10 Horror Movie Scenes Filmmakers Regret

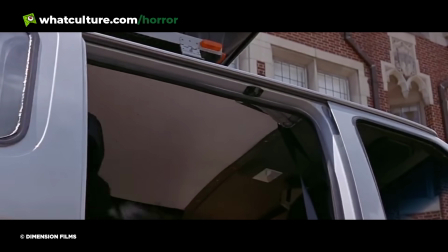There's probably not a single filmmaker alive who doesn't regret at least something about every single one of their movies, even if they might not publicly state as such.
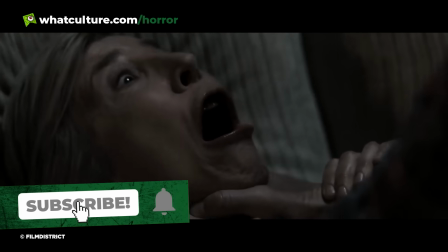But every so often, a filmmaker actually speaks vocally about their perceived failings during production,
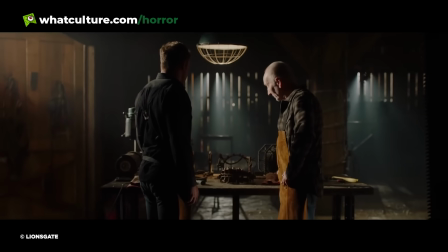expressing outright regret for at least a single scene in one of their movies. And the horror genre seems to invite an especially outspoken rabble of creatives,
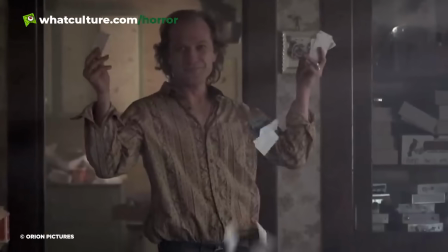who have freely discussed what they hate about their own films, to the extent that they wish things were totally different in one scene in particular.
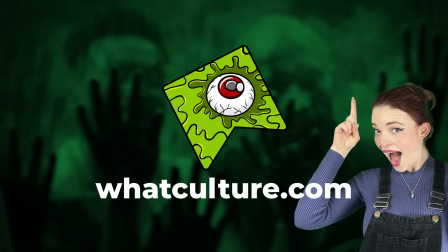So with that in mind, I'm Ellie with What Culture, here with 10 horror movie scenes filmmakers regret.
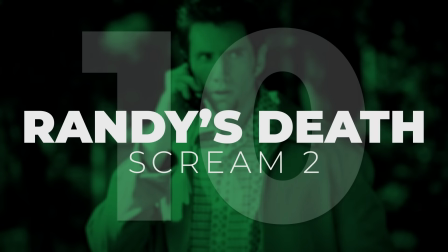Number 10, Randy's death, Scream 2.
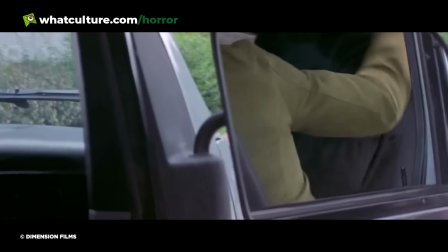Perhaps the single most divisive moment in the entire Scream franchise is the death of fan-favourite film nerd Randy Meeks in the second movie.
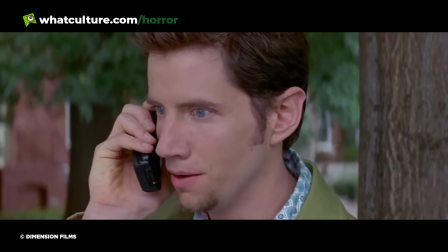It's a majorly surprising moment given both Randy's genre savviness and the fact that it occurs in broad daylight,
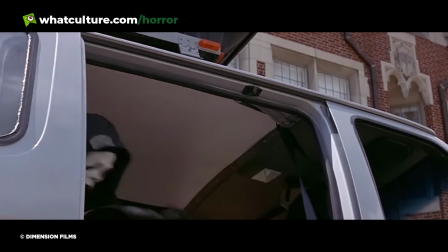with Ghostface dragging him into Joel's news van and gutting him from end to end.
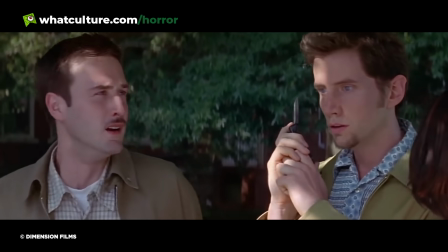Much as the scene continues to be a bummer for fans, it also is a sore point for the writer,
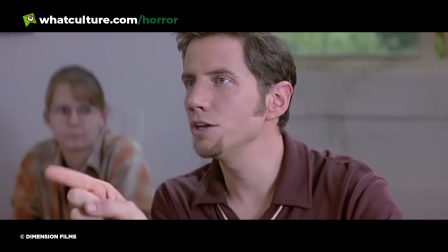Kevin Williamson, who in retrospect believes that he may have offed Randy a little prematurely.
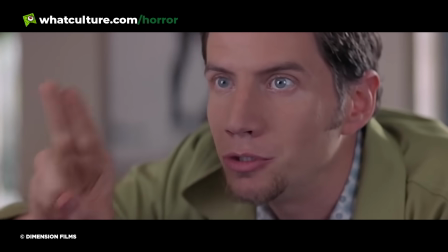In an interview with The Hollywood Reporter last year, he said, "The very second that Dewey lived in Scream 1,
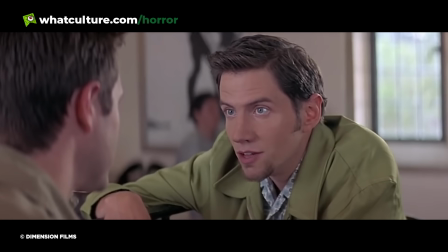it was RIP for Randy in Scream 2, because we had to kill a legacy.
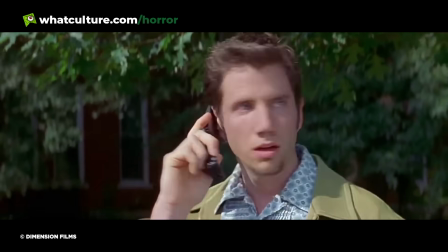We had to kill someone that was involved with Scream 1, and that was done halfway through so that we could up the stakes.
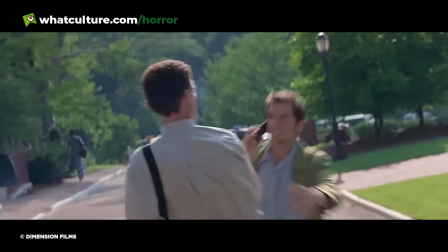I also wanted to upset the audience and make them mad at the killer.
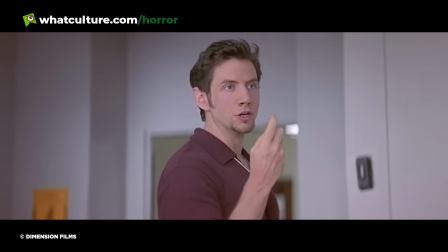But had I known now that these movies were going to live forever and that they were going to go on, I do think that there was a lot more life left in the character.
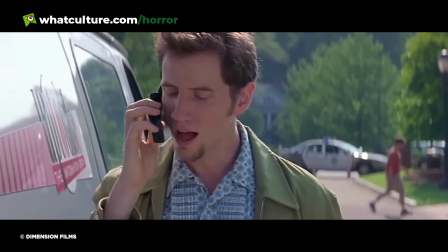So I'd love to have seen him as an adult. I'd love to see what he became. I'd love to see how he turned his love of horror films into a career.
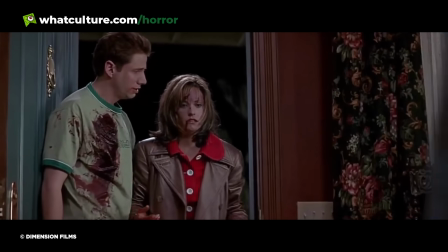I'd love to see what his trauma was like after surviving, but unfortunately, I killed him."
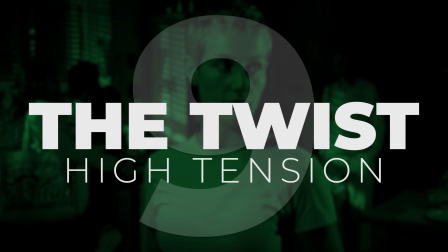Number 9, the twist, High Tension.
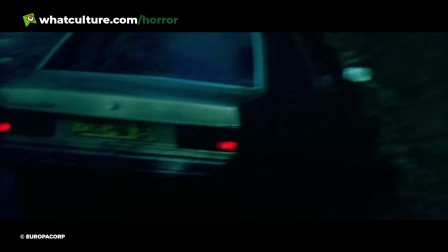On just about any list of terrible horror movie plot twists, Alexandra Aja's High Tension will at least get an honourable mention.
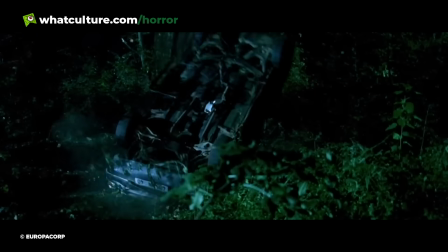Aja's gut-wrenchingly brutal slasher flick collapses completely in the third act when it's revealed
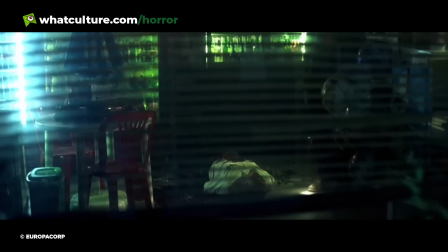that the male trucker serial killer stalking protagonists Marie and Alexia doesn't actually exist.
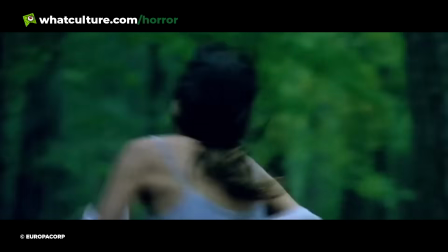Rather, the killer is Marie herself, with the trucker simply being a dissociated personality in her mind.
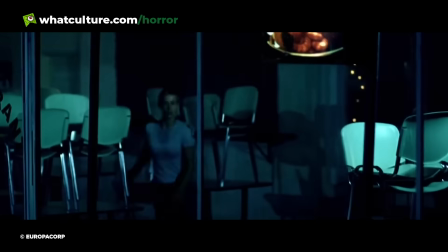It's an absolute clanger of a twist that's needlessly thrown into the mix in the final
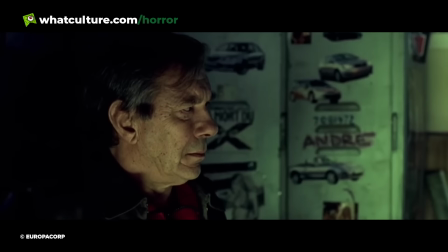10 minutes and causes the movie to implode in on itself through its lack of internal logic.
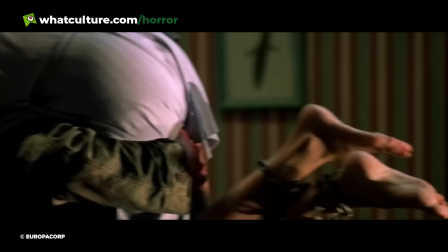But director and co-writer Aja wasn't a fan of the scene either, for while the twist was always in the script,
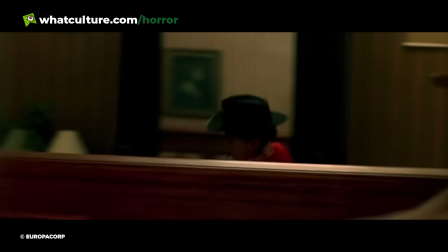his original version was considerably more modest, yet a producer ultimately forced him to make it more involved.
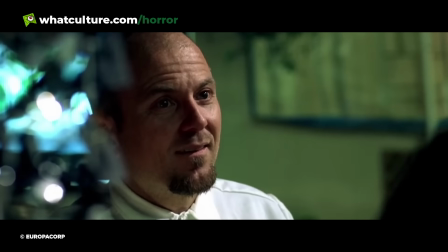In an interview with Chud.com, he said, "The first draft of the script we wanted to do, had the same twist but just in the final minutes.
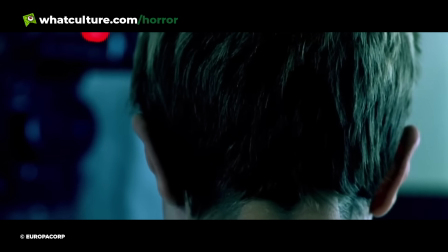You started the movie in the hospital room and she's telling the story, and then you come back to the hospital room in the end, so you have the feeling that the killer was the killer,
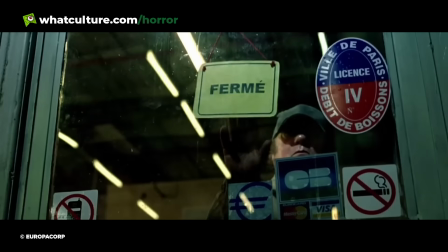but then the doctor brought a VCR into the room, watching the security video from the gas station, and you realise she axes the guy.
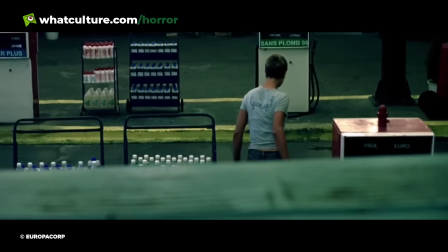That was the final twist, and the twist was only saying, okay, what you saw was her vision of the story and the truth is another movie.
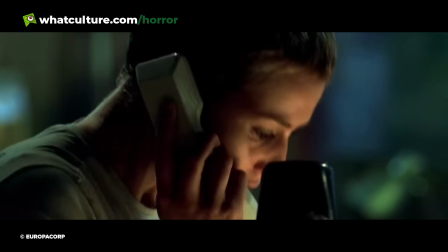The producer unfortunately asked us to give up the last scene in the last reel, and I think that's where everything became more fragile.
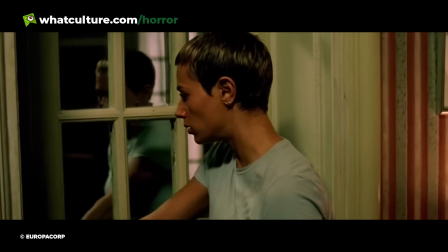I understand the question of the viewers with the twist coming that way, which is not like the perfect way to bring it.
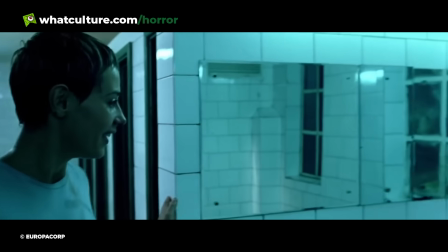I regret that we didn't have the time or the budget to shoot the two different endings and be able to, at least on the DVD, have the two different endings."
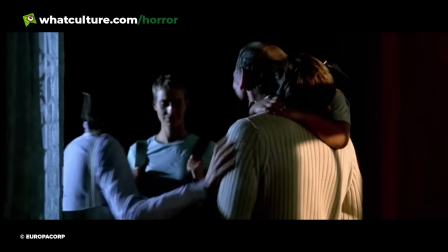Well, it certainly sounds like Aja's original version of the ending would have been better,
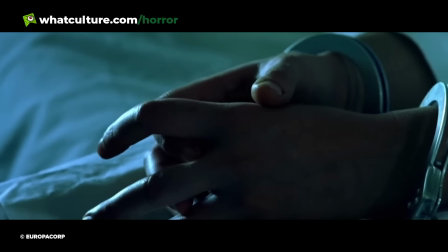placing less emphasis on the big reveal by saving it for the movie's final seconds.
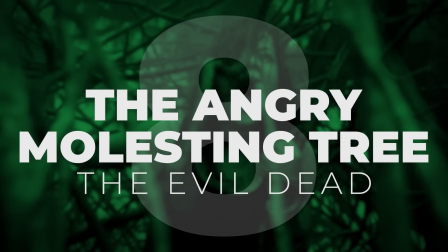Number 8, the angry molesting tree, The Evil Dead.
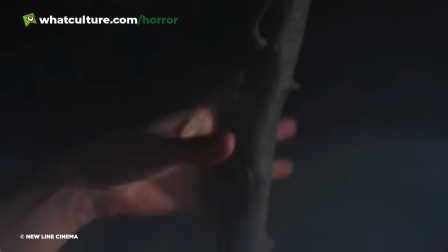One of the most iconic and memorable scenes in The Evil Dead involves the presence of the so-called angry molesting tree,
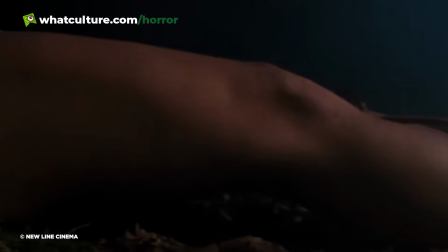a possessed tree which goes on to sexually assault protagonist Ash's sister, Cheryl.
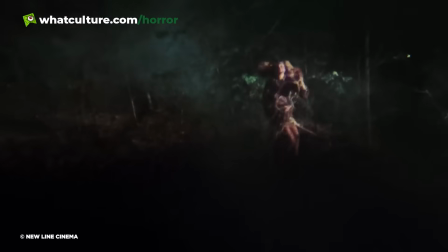It's a shocking scene which many fans consider jarring, and even filmmaker Sam Raimi himself has expressed regret over the sequence.
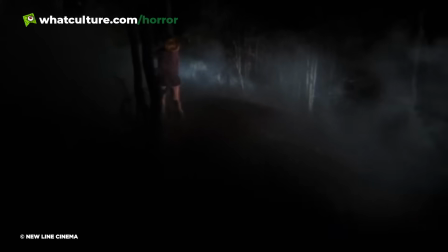He told the San Diego Reader in 2012, "I do regret it. I think it was unnecessarily gratuitous and a little too brutal.